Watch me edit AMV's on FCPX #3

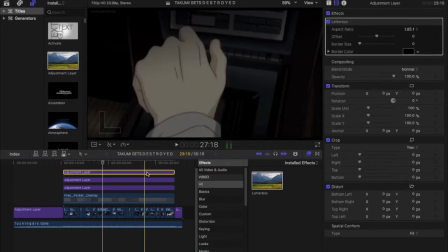(4:25)
I think it's just the best look, and it gives you a lot of room to animate it. But for this edit, I don't think I'm going to go too deep in that.
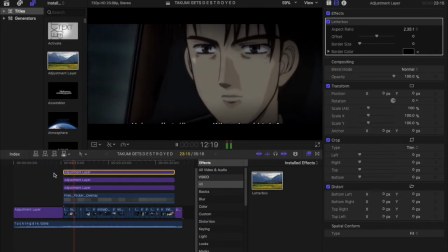(4:34)
So probably for the next one, I'll show you in depth of how to actually change, how
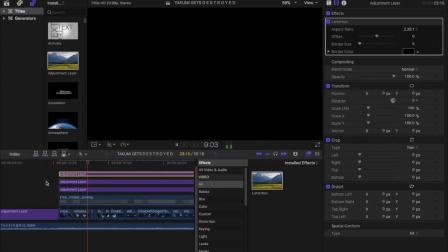(4:42)
to animate your letterbox so that it gives a more immersive feel.
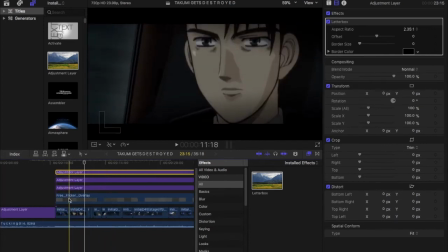(4:48)
And so a problem with the letterbox that a lot of people just don't know how to deal with is that you can see a little bit of the subtitles.
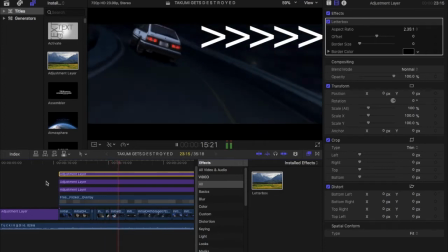(4:57)
Instead, you can offset it so that it moves a bit more up rather than having it dead in the middle.
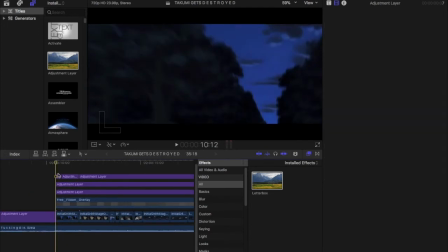(5:03)
That way you can hide most of the subtitles. So I'm just gonna add just a little bit of animation.
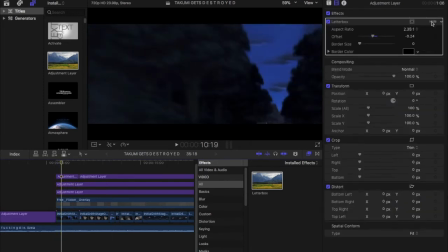(5:11)
So I'm gonna start from 185 to 1.
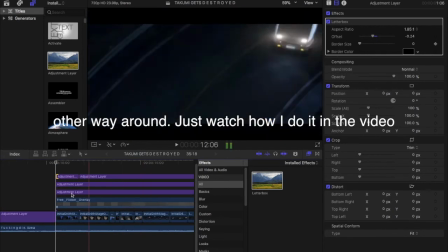(5:18)
And then I'm going to put the border size to 10. And then from there, I'm going to add a keyframe to the beginning.
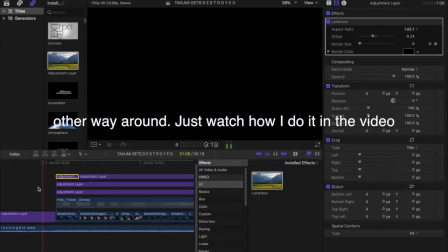(5:24)
And then at the end, I'm going to add another keyframe, but the border size will be 0. That way, it'll size up to the 2.35, because 1.85 to 1 at
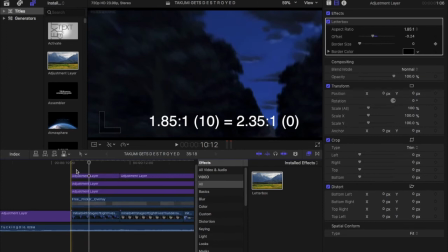(5:39)
a border size 10 is equal to a 2.35 to 1, but at a border size of 0. So that way, you know that it's going to be equal length.
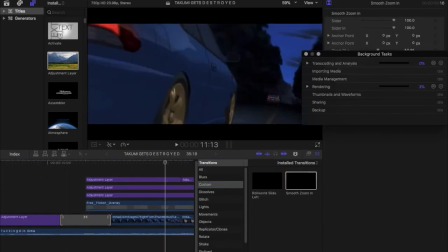(5:48)
Okay, so I'm going to use the 3 adjustment layers later, because I just want to work on transitions right now. Like, it's pretty boring from here because all I do is spam zoom ins and some zoom outs, and like on occasion some pan lefts and pan rights.
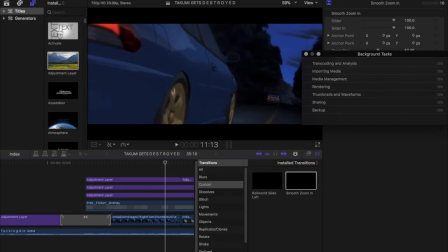(6:03)
And you just want to do that for like almost everything, basically. You should also want to add some screen pumps too,
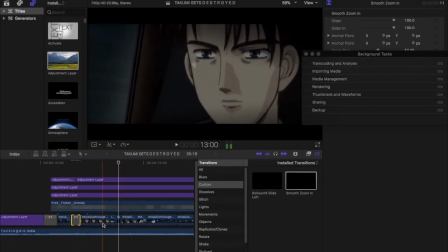(6:12)
because you can, because it's a bit too still. So I'm just going to do that, and I will be right back.
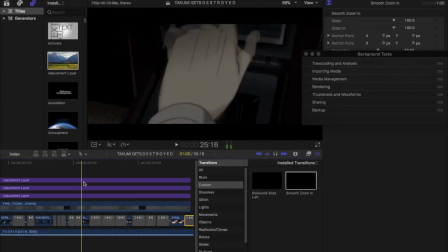(6:27)
Hello? Okay, I don't even know how you guys stay for a 7-minute long video.
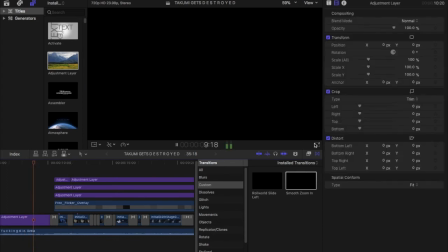(6:32)
Maybe you guys are gone, but whatever. So I'm going to show you a quick preview with all the zooms.
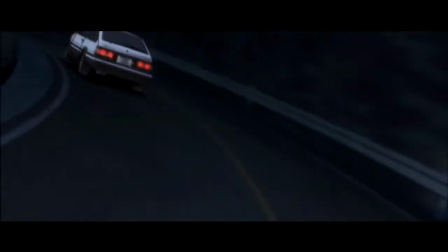(6:39)
Okay, so as you can see, the zooms really put everything together,
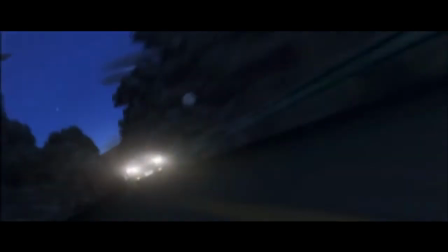(6:44)
even without like half the effects that I like to put on the actual edit.
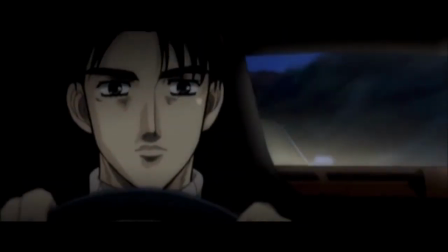(6:50)
It really just makes it like a finished product that I really like.
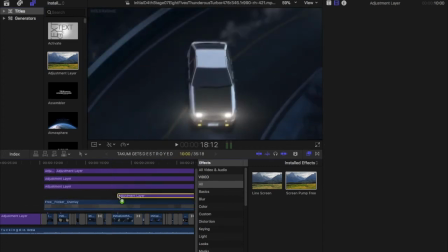(6:56)
But if you like, I could be finished right now, but what I'll do is add some screen pumps.
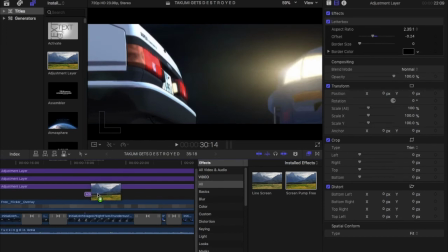(7:04)
So what you want to do is grab your screen pump and your adjustment layer.
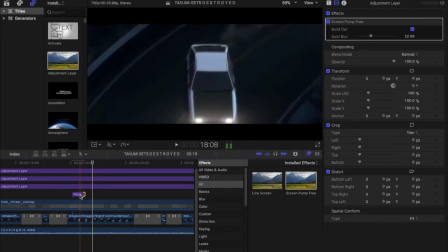(7:09)
Where you want to use a screen pump is where it's almost like too blank, and then there's also 808s and you're just not using them.
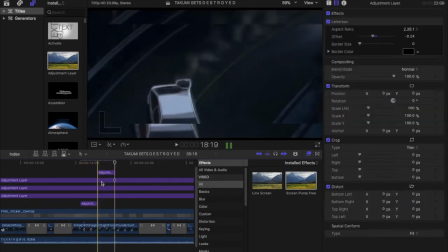(7:18)
That's where you want to use a screen pump, because that way you're not just staring at like a single movement.
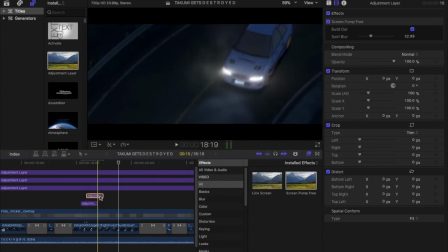(7:24)
It adds a different dynamic to it. And then be sure to follow it up with a zoom or a zoom out. That way, if the screen pumps just don't look like too robotic or mechanical, and they flow into a different like transition.
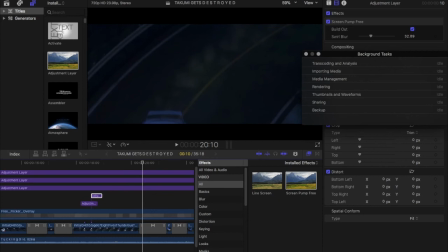(7:40)
That's how I like to use them. And then you can also use them consecutively on top of each other if there's like consecutive transition beats that you're missing out on.
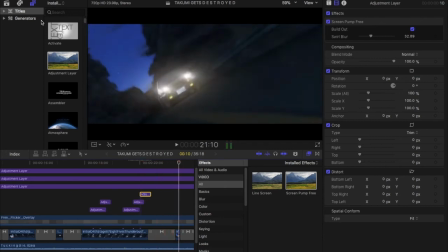(7:52)
So see right there, that's how I flowed it into the next transition. I went from 3 screen pumps into a zoom in. That's probably the most effective way to do it. Once you see the full edit, you'll understand what I mean by like the 808s or the bass, and how I use them as transitions.
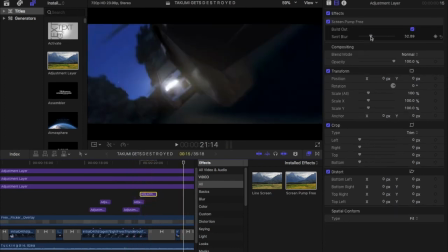(8:13)
You know, to be honest, I think this is basically finished.
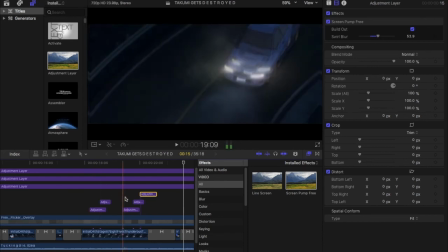(8:17)
I mean, to be honest, this is just a quick tutorial, and I don't think I really need to go too in depth.
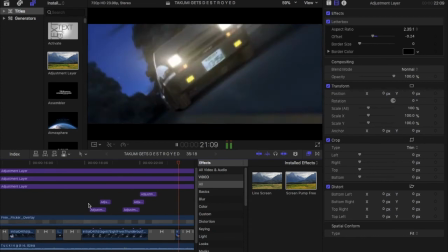(8:24)
So I'm basically finished right now. So I'm just going to leave you guys with the finished product.